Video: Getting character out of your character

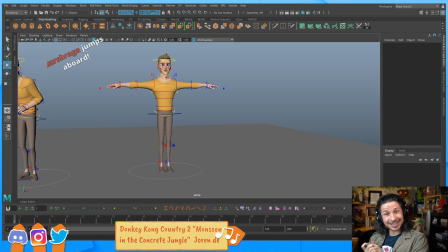(86:03)
There's just this kind of like underlying like, yes, how's it going, and he's just like a little bit more bubbly, I guess you could say, but he's also violent and evil. So there's the smile might just have a little bit of a extra twist to it.
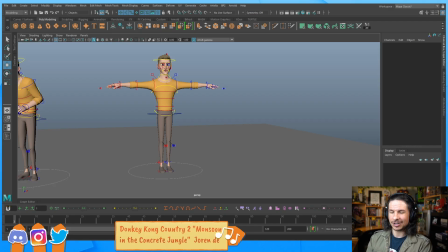(86:22)
He's evil, so that kind look should also have a feeling of like a predator. Like he's watching you and he wants you to be happy, but more like he's fattening you up before he actually strikes.
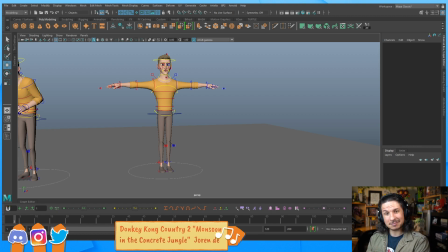(86:38)
So he still wants to be nice, but let's see. I guess it depends on if you're distinguishing between intrinsic kindness and extrinsic kindness. There's a difference between kind and manipulative. Exactly. Well, you just look at Mother Gothel. That's a great example. She was kind to Rapunzel. She took care of her.
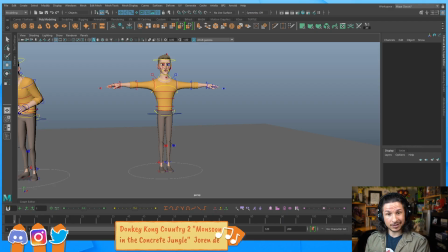(86:58)
She gave her a place to live. She was her mother, but she was manipulative. She gaslighted Rapunzel all the time. She only cared about Rapunzel because Rapunzel had the hair.
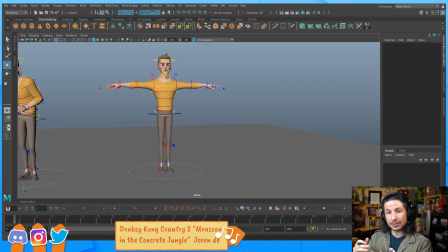(87:14)
And I love Tangled because they really showed that clearly, where you have those lines where Mother Gothel says, I love you, and then Rapunzel says, I love you more, and then Mother Gothel goes,
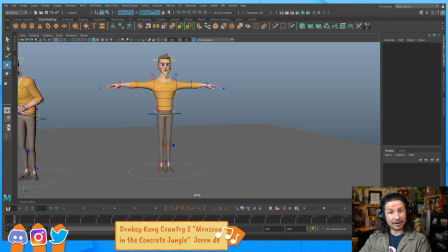(87:33)
I love you most. And at first glance, it's like, oh, what a sweet little dynamic. But if you actually look at it, when she says, I love you most, and I think it happens twice in the film, she always looks at the hair, and she pats the hair. She's not saying, I love you most to Rapunzel.
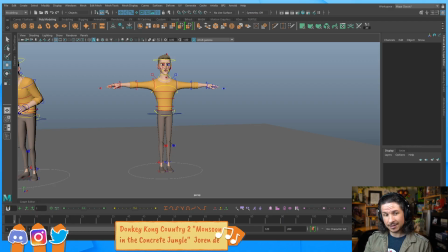(87:52)
She's saying, I love you most to the hair. And that is wonderful storytelling. It's very subtle. If you were just to hear the line, it's just a line. But the animators and whoever came up with the idea, storyboarded all of that,
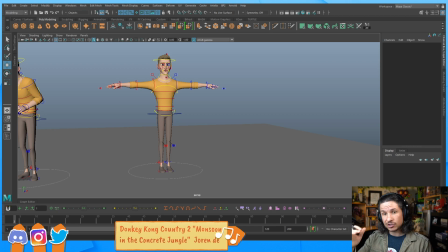(88:05)
really put a lot of work into showing just how much any good thing she talks, or anytime she praises Rapunzel, it's to the hair.
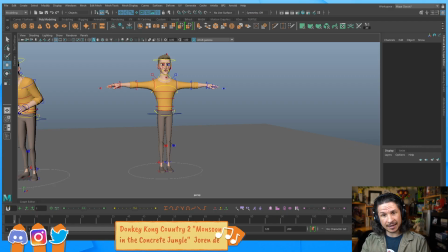(88:18)
And anytime she's actually talking to Rapunzel itself, it's putting her down. Saying she put on a little bit more weight. Oh, look at the pretty lady in the mirror. Oh, and you're there, kind of thing. It's always putting Rapunzel down, praising the hair.
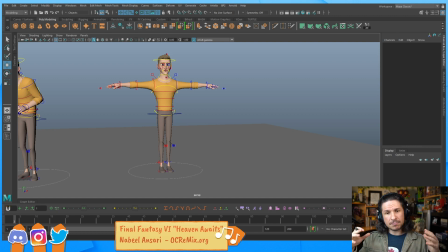(88:38)
So it's this very beautiful, it's sad, it's kind of dark, but it's this wonderful way of storytelling to show these details to the audience without having to explain it and have a narrator explain,
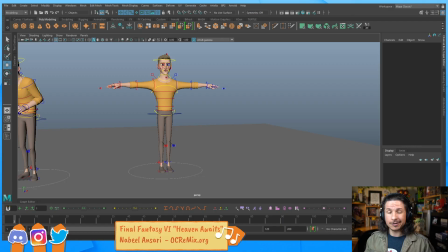(88:58)
oh, but she actually loves the hair. No, you see it and you feel it.
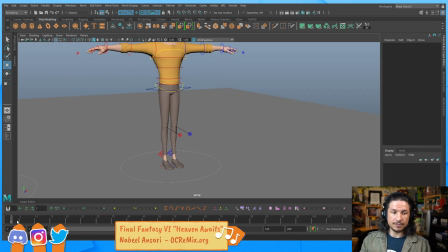(89:05)
So I love storytelling like that. I just absolutely love.
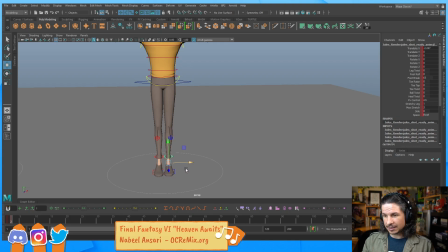(89:16)
So let's start making our evil person here. So if he's evil, like one of the basic ways we can make him evil is kind of just bring the feet in. It creates that Dracula-esque silhouette where the legs are just kind of together.
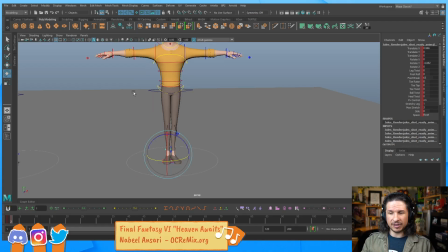(89:36)
Makes a triangle, makes them feel more villainous.
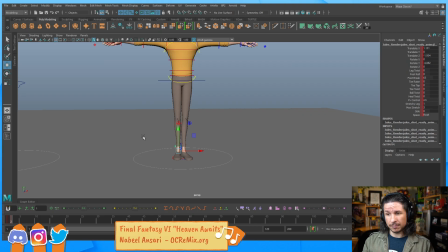(89:43)
Triangular shapes are kind of a more villainous form. So for example, if you look at Jafar, Let's find an image here. Everything is pointy.